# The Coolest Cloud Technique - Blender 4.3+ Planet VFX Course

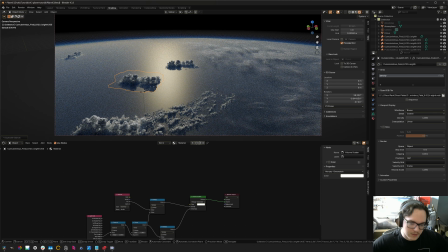By the way, I'm also holding down shift because as you just saw, like it's quite sensitive, but uh, shift, yeah, will slow it down quite a bit. It makes it quite manageable.
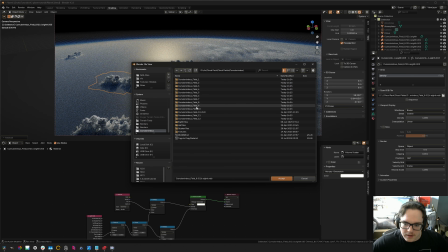So yeah, just grabbing a couple different clouds. Let's see, I'm gonna do this one.
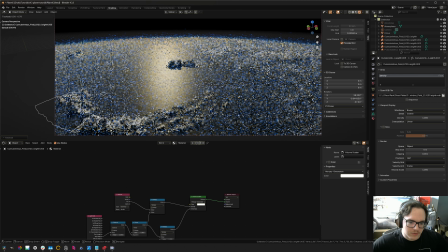And I am just using the 8th resolution, the 1/8 resolution ones here, as you can see. Um, just to show that they do actually hold up very well um, in the scene.
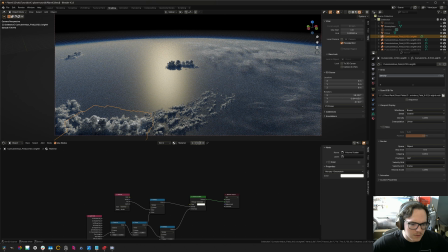Although truth be told, for like a final render, if you're doing like 4K, you will probably want to have higher resolution ones for some of these. But yeah, like these will be totally fine. You'd never know the difference.
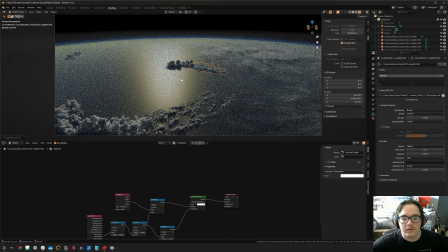So yeah, I'm just gonna kind of duplicate this around, create some interesting structures. And then you can also duplicate just patches of these. And yeah, so I'm just going to continue off of this.
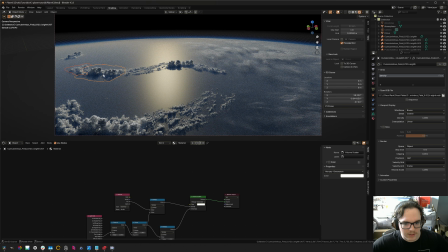I think this is probably going to be a little bit too much like twinning for that, but that's probably fine. Like, I don't think anyone's gonna fuss about that.
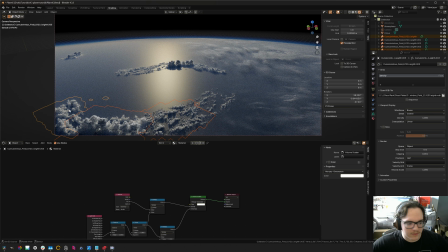All right, so yeah, it's just laying out more of these, right? So just adding in more variations of these clouds. So I'm gonna duplicate this.
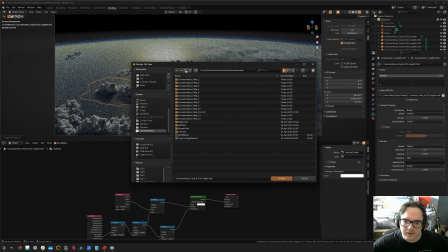Let's bring in do you want 11? Yeah, let's just do 11.
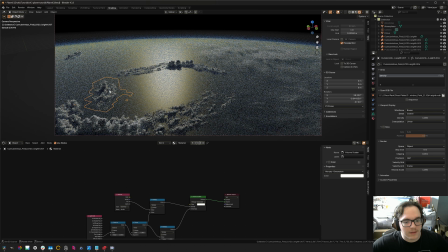11 is fun.
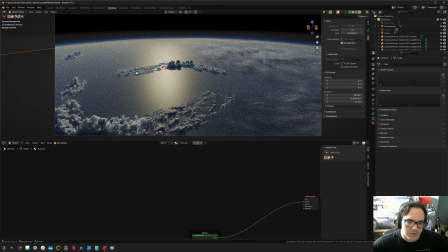Notice how this is creating like a pretty interesting little arc.
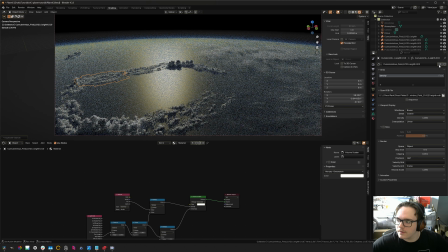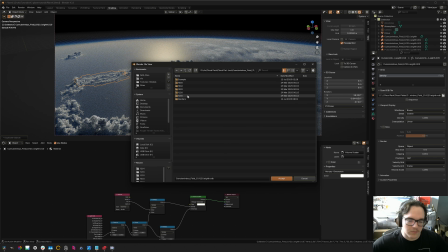And then you'll kind of, if you use these VDBs more, you'll kind of get to know which ones look interesting together.
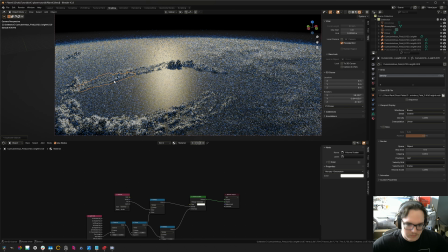That's a pretty neat little structure. I'm gonna enable the texture that we have for the lower cumulus and see how that one looks over here.
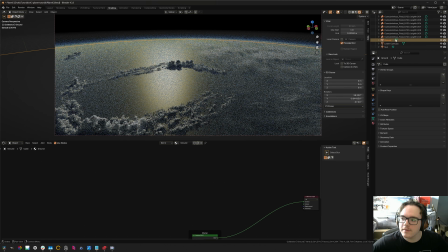Just gotta give it a second to update the images. Oh, looks like there's not much going on over here.
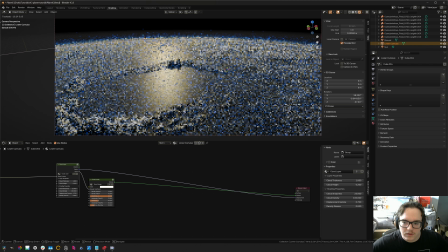Rotate this around. Let's just see how this looks. You kind of want to prevent the texture clouds
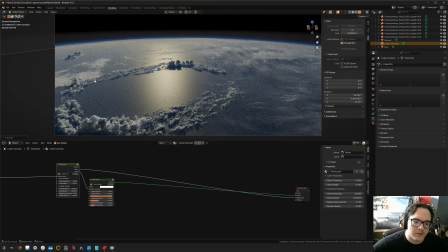from overlapping too much with the VDB clouds because the VDB clouds will definitely like outshine them. And that can create some weirdness. I think it's fine here. But like if you have like obviously realistic cumulus clouds and such,
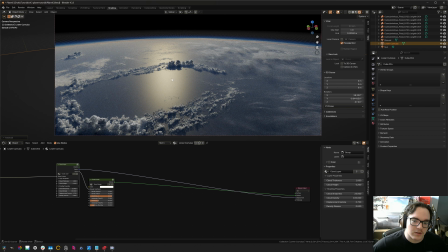compared to just like really small texture cumulus ones, it can be a little bit strange. I think it works decently well here, and these do a decent enough job at like providing some little accents to it. But yeah, so these clouds over here, they look like quite lonely.
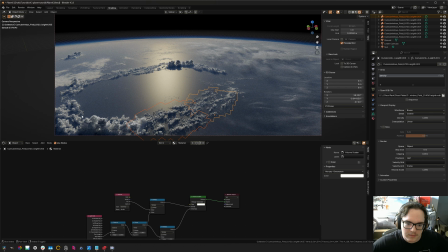So we're gonna want to add in some like support clouds or something over there. We definitely don't want any of our clouds to get lonely, um, because you know, yeah, it feels bad.